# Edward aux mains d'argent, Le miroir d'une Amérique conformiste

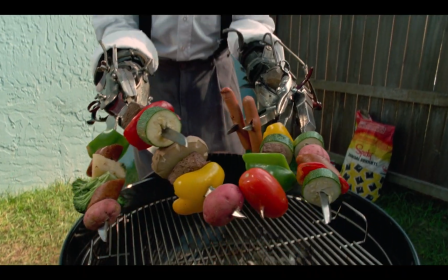[28:45]
Comme coupeur de salade, comme ouvreur de canettes, comme porte-brochette, comme couteau à couper le rôti, comme tondeur d'arbres,
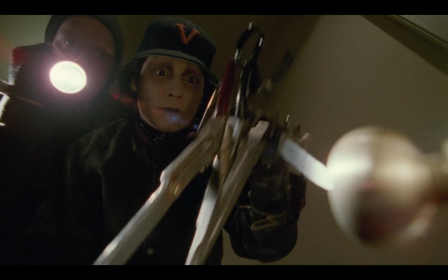[28:53]
puits de chiens, puits de cheveux, avant de l'utiliser comme un kit de crochetage humain, et de lui en faire porter le chapeau. Tout d'abord considéré comme une curiosité au début du film, les gens se demandent comment ils peuvent l'utiliser comme un outil.
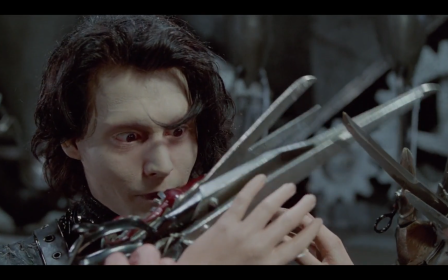[29:06]
Sauf que ses mains qui servent tant à tout le monde, ne sont pas des objets, c'est une partie de lui-même.
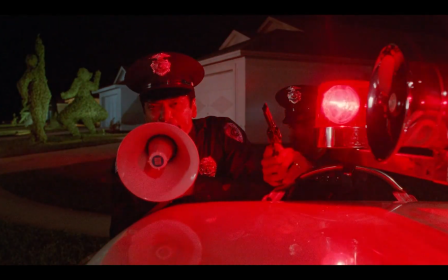[29:12]
Ce qui est littéralisé pendant la scène du braquage, où le policier lui demande de lâcher ses armes, ce qu'il ne peut pas faire, parce qu'elles sont partie intégrante de lui-même.
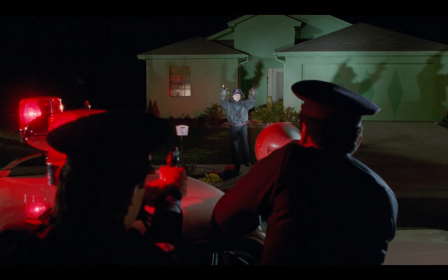[29:21]
Son être même, son apparence, fait peur aux Américains. Le policier lui demande de modifier qui il est, sinon il sera tué. Durant tout le film, les personnages vont sans cesse le renvoyer à sa différence et tenter de le normaliser.
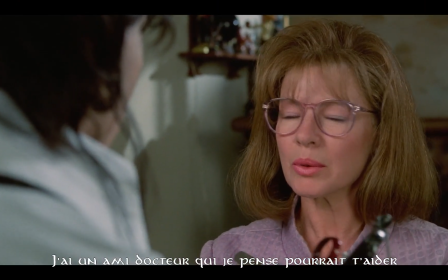[29:35] I have a doctor friend who I think could help you. I got a doctor friend of mine, might be able to help you. I know a doctor that might be able to help you.
Un lavage de cerveau qui va si loin que même Edward se prend en jeu en fin de compte. I'd like to meet him. À force de lui répéter qu'il est différent, il cherche à présent lui aussi à se conformer, se défaire de ce qui fait sa singularité.
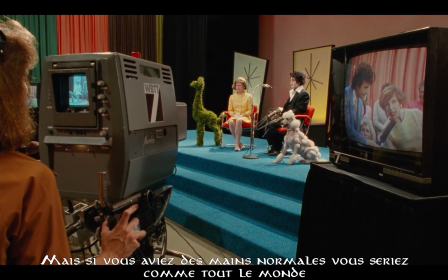[29:56]
Et c'est aussi ce qu'interroge Burton.
But if you had regular hands, you'd be like everyone else. But then no one would think you were special. You wouldn't be on TV or anything.
Mais si l'Amérique ne peut pas asservir, conformer l'étranger, elle va l'écraser.
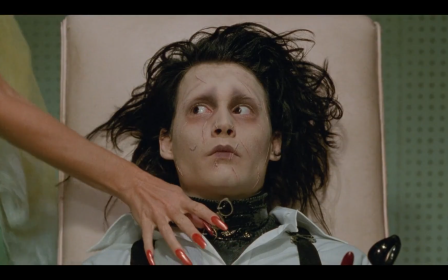[30:10]
C'est tout le principe de la scène avec Joyce, où elle tente de violer Edward. Et lorsqu'il refuse, elle fait tout pour entraîner sa perte et inverse la situation en l'accusant lui-même de viol.
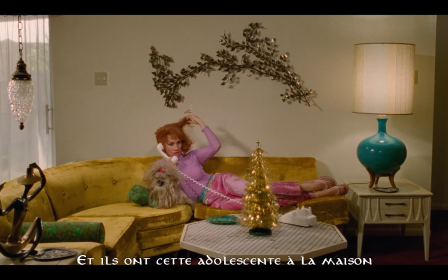L'étranger, tout comme l'artiste, doit se conformer aux attentes de son public et de l'impérialisme américain, sous peine de se voir écrasé ou chassé. Dans cette ville de téléfilm américain, cet univers est retourné comme un gant par Burton pour mettre en relief son hypocrisie et sa xénophobie.
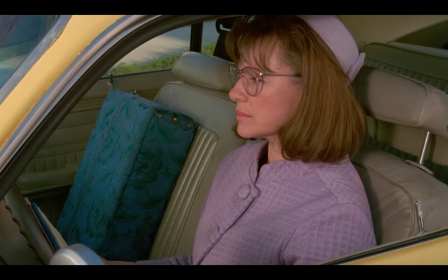[30:44]
La seule qui est finalement un peu humaine, Peg, est en fait la loser du quartier. Burton le dit lui-même dans des entretiens.
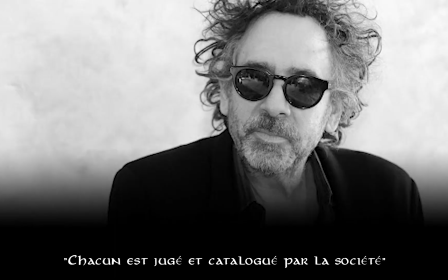[30:49]
Chacun est jugé et catalogué par la société. Alors que lui ne cherche qu'à en élargir les horizons.
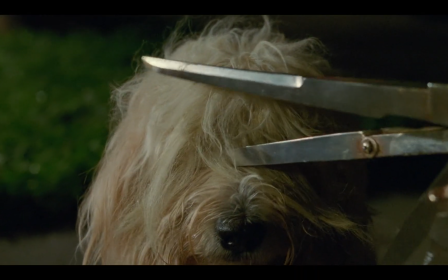[30:55]
Il est justement celui qui coupe la mèche au chien pour lui permettre de voir,
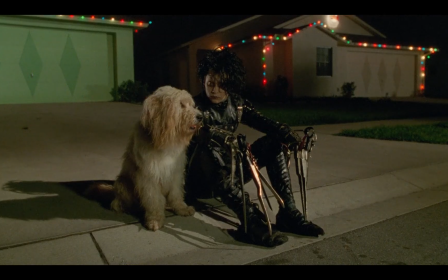[30:59]
alors que la société lui a volontairement laissé cette mèche qui l'empêche de voir plus loin que le bout de son nez. J'adore ce plan, c'est tellement explicite! Cette société autocentrée n'a finalement d'important qu'elle-même. Sur le plateau TV, on n'attend même plus les réponses d'Edward.
Do you have any plans to open your own beauty salon?
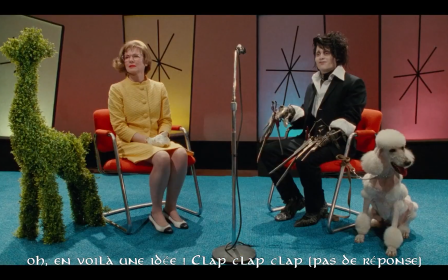[31:16] Oh, there's an idea.
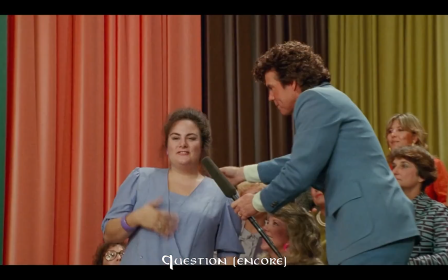[31:21] Anyone else? Do you have a girlfriend?
Les Américains ne sont pas curieux de ce qu'il peut bien répondre, mais ils sont curieux de ce qu'il peut leur offrir, comment ils peuvent en profiter. Et une fois qu'il a été utilisé à bout, qu'il n'a plus rien à leur offrir,
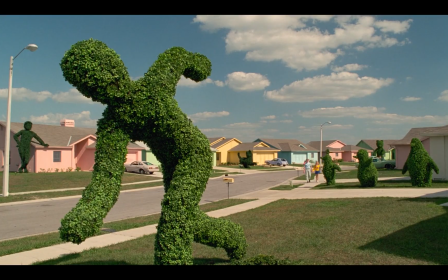[31:44]
lorsque tous les gens sont coiffés, que toutes les haies sont taillées, il est alors considéré comme un danger,
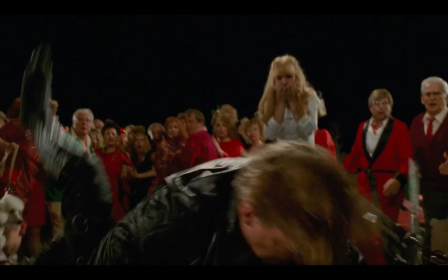[31:50]
puis comme une menace à expulser. C'est à nouveau une image des natifs américains qu'on a tués ou parqués dans les réserves à la frontière des villes, une fois qu'on leur a extorqué tout ce qu'ils avaient à donner.
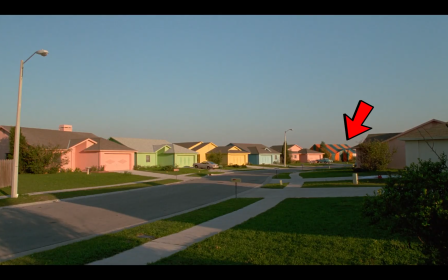[32:00]
C'est tout le principe de cette maison qui est recouverte d'une bâche très colorée au début du film, ce voile hyper festif en apparence,
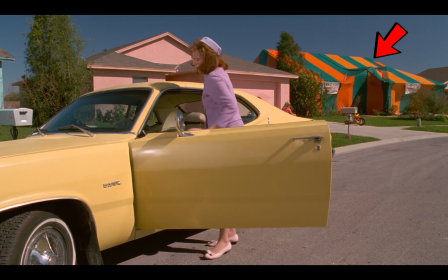[32:08]
mais qui est en fait utilisé pour la fumigation, littéralement pour tuer les parasites,
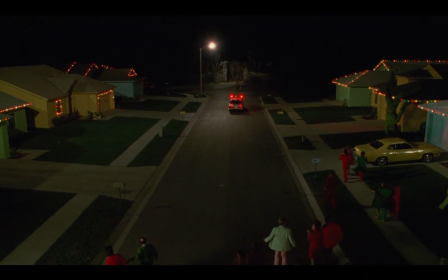[32:13]
les créatures qui veulent pénétrer dans votre maison. Les habitants vont ainsi expulser Edward hors de leur village, tous vêtus de façon uniforme,
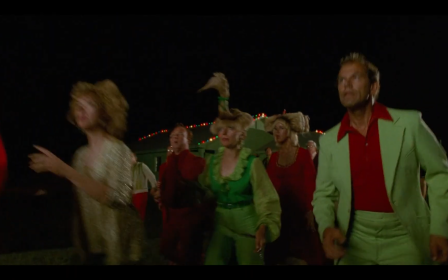[32:21]
tous en rouge et vert, les couleurs de Noël, comme toutes leurs maisons sont également ornées des mêmes guirlandes lumineuses.
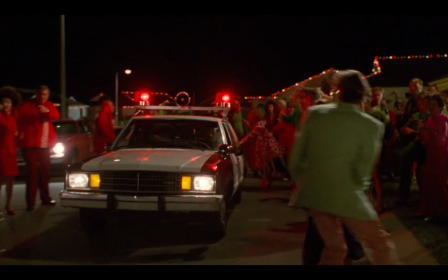[32:27]
Finalement, rien n'a changé. Les habitants ont juste révélé leur vraie couleur qui emplisse enfin l'écran,
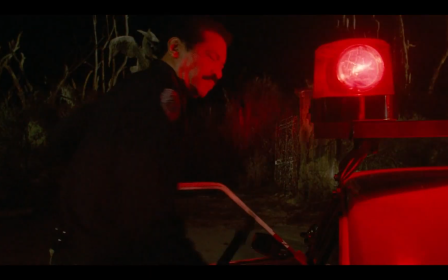[32:34]
ce rouge de l'antichambre de l'enfer que Suburbia a toujours été depuis le début, où les vrais monstres sont ses habitants. Si la folle intégriste annonce qu'Edward est un envoyé des enfers,